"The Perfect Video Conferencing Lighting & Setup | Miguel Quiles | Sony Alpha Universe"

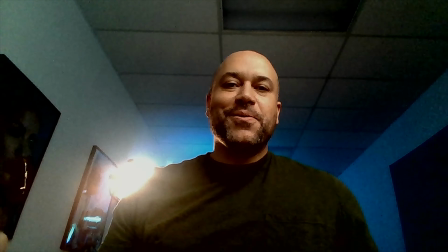0:00 How's it going everyone?
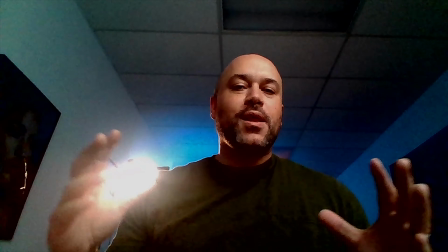0:01 Miguel Quiles here and don't run off because I know you're looking at this video and thinking wow the quality is just terrible but the reality is that in 2020
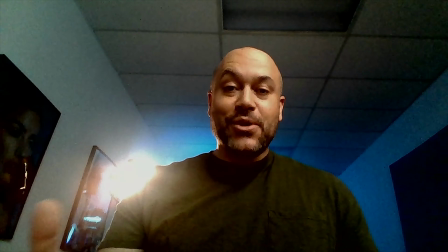0:09 when I'm filming this video most people's video conference videos look like this and so in today's video for Alpha Universe I'm going to show
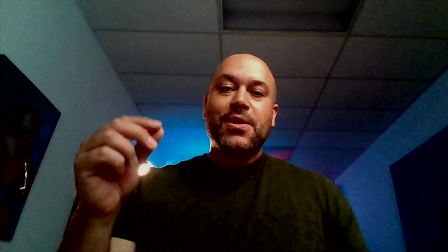0:17 you guys how you can get your videos from looking like this to something like this.
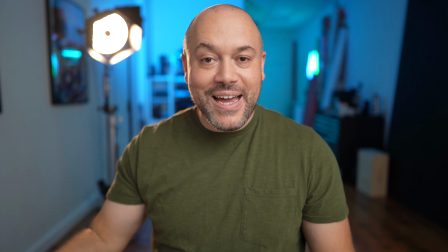0:25 I'm going to break everything down for you show you the lighting setups that I'm using to get this lighting. It's kind of extreme, but it looks amazing. Let's get started.
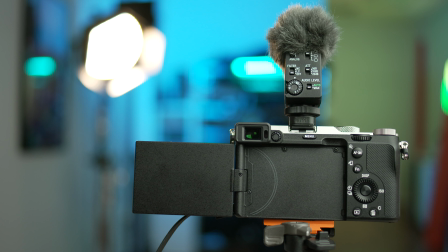How's it going, everyone? Welcome back. My name is Miguel Quiles. And as we talked about in the intro, I'm going to be breaking down exactly the lighting setup, the camera, the lens, everything that I'm using to get this really professional grade, professional quality looking zoom slash Skype slash team slash you know all those programs that we're using in 2020 that we're all too familiar with for our video conferences I want to show you guys how you can take that that look which normally would be coming from a webcam but now we're going to upgrade it using a professional or even just a regular mirrorless camera so if you're curious on how to set up your mirrorless camera to use it with one of these video conferencing apps or programs, make sure that you check out the video that hopefully would have posted up before this, where I kind of talk you through the process of downloading the software, installing it, setting up your camera. It gives you basically everything in terms of getting a camera connected to your PC or your Mac. So definitely check out that video if you have any questions about that. We're really going to be honing in and focusing more on the lighting, the lenses, the camera settings that basically give us this like final polished look. So with that being said, let's get started. Let's start to kind of break down this lighting setup that we're using here in the studio and I'm going to turn off all of the lights one by one and just kind of build up the scene that you're actually seeing because sometimes when you're watching these videos it's kind of hard to tell like exactly what's going on. So I want to just kind of strip it all down, start from scratch and just show you how I build up this scene to make this video so first and foremost the lighting that we have that is our practical lighting
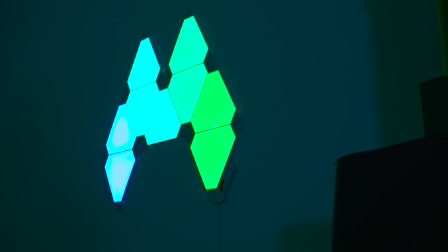2:24 is going to be coming from these Nanoleaf canvas panels that actually have
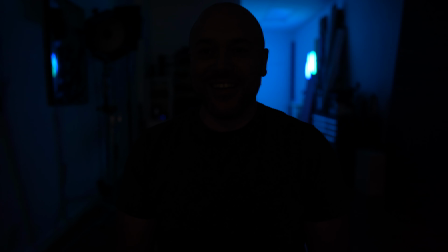2:29 in the wall behind me and they kind of change different colors and they just kind of add this like really nice kind of RGB glow to
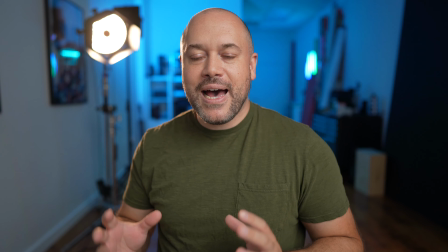2:37 the studio which I think just looks really interesting and looks cool so that light is basically just adding that little bit of a glow and add some
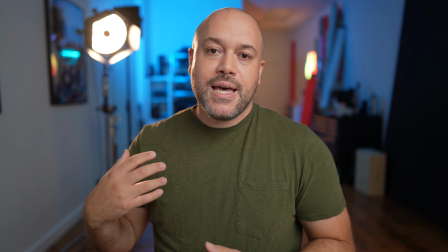2:45 depth to the image and then the next light that we're using is this
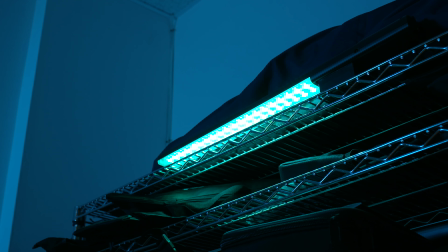2:50 RGB wand it's like a little light saber looking
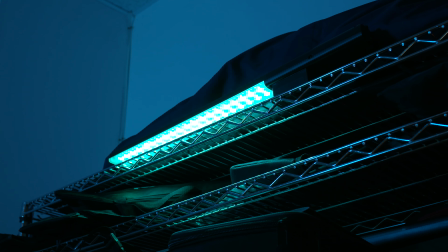2:54 stick that I've actually put over my shelf where I keep my
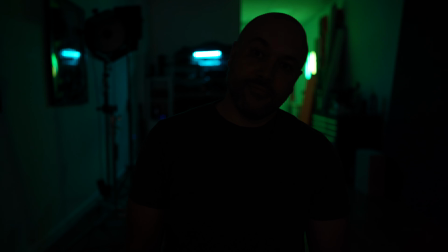2:59 soft boxes and I keep all of my lights and things of that nature and I basically have that in
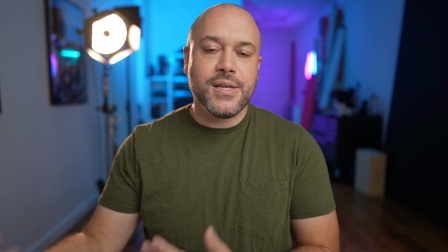3:04 the back to add again another layer of separation from that background
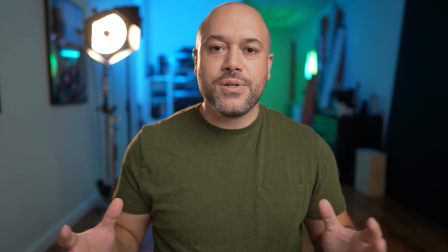3:09 kind of adds a little bit of a focal point of interest in the background which I think looks really cool.
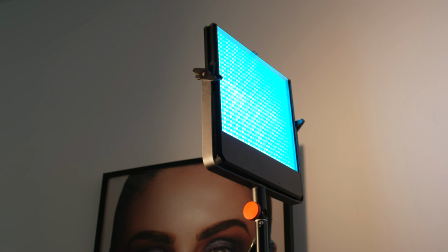3:15 The next light that I have is a light made by Luxly and
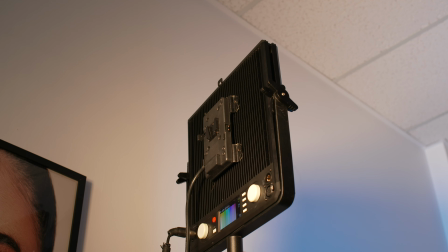3:21 this light basically is set to blue and it's facing that same
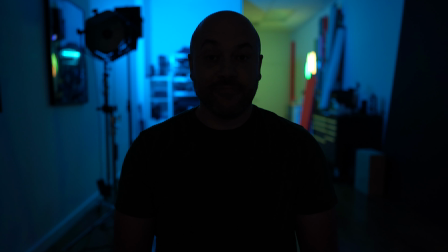3:26 shelf where that RGB light is that light wand and it's basically just bringing up that ambient light back there and just kind of kind of making that glow look
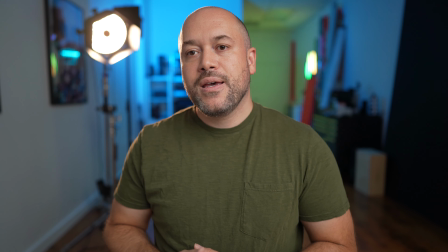3:37 a little bit more extreme and just a little bit more noticeable in the video. And then moving on the next light, I have a Rotolite Inova Pro 2.
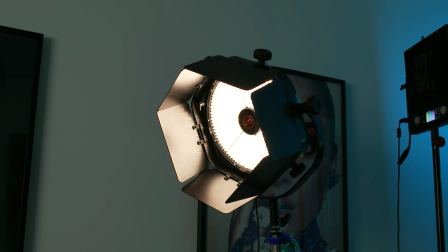3:46 I'm actually using that as a separation light. So I have all these kind of RGB colors going on behind me.
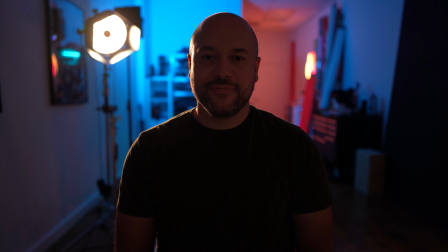3:53 And this light is basically just adding a little bit of a, kind of see it here in the video,
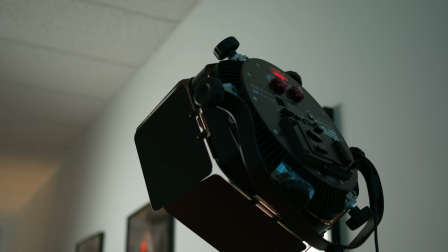3:58 a little highlight, a little outline so that it's making me have that 3D pop from the rest of the image.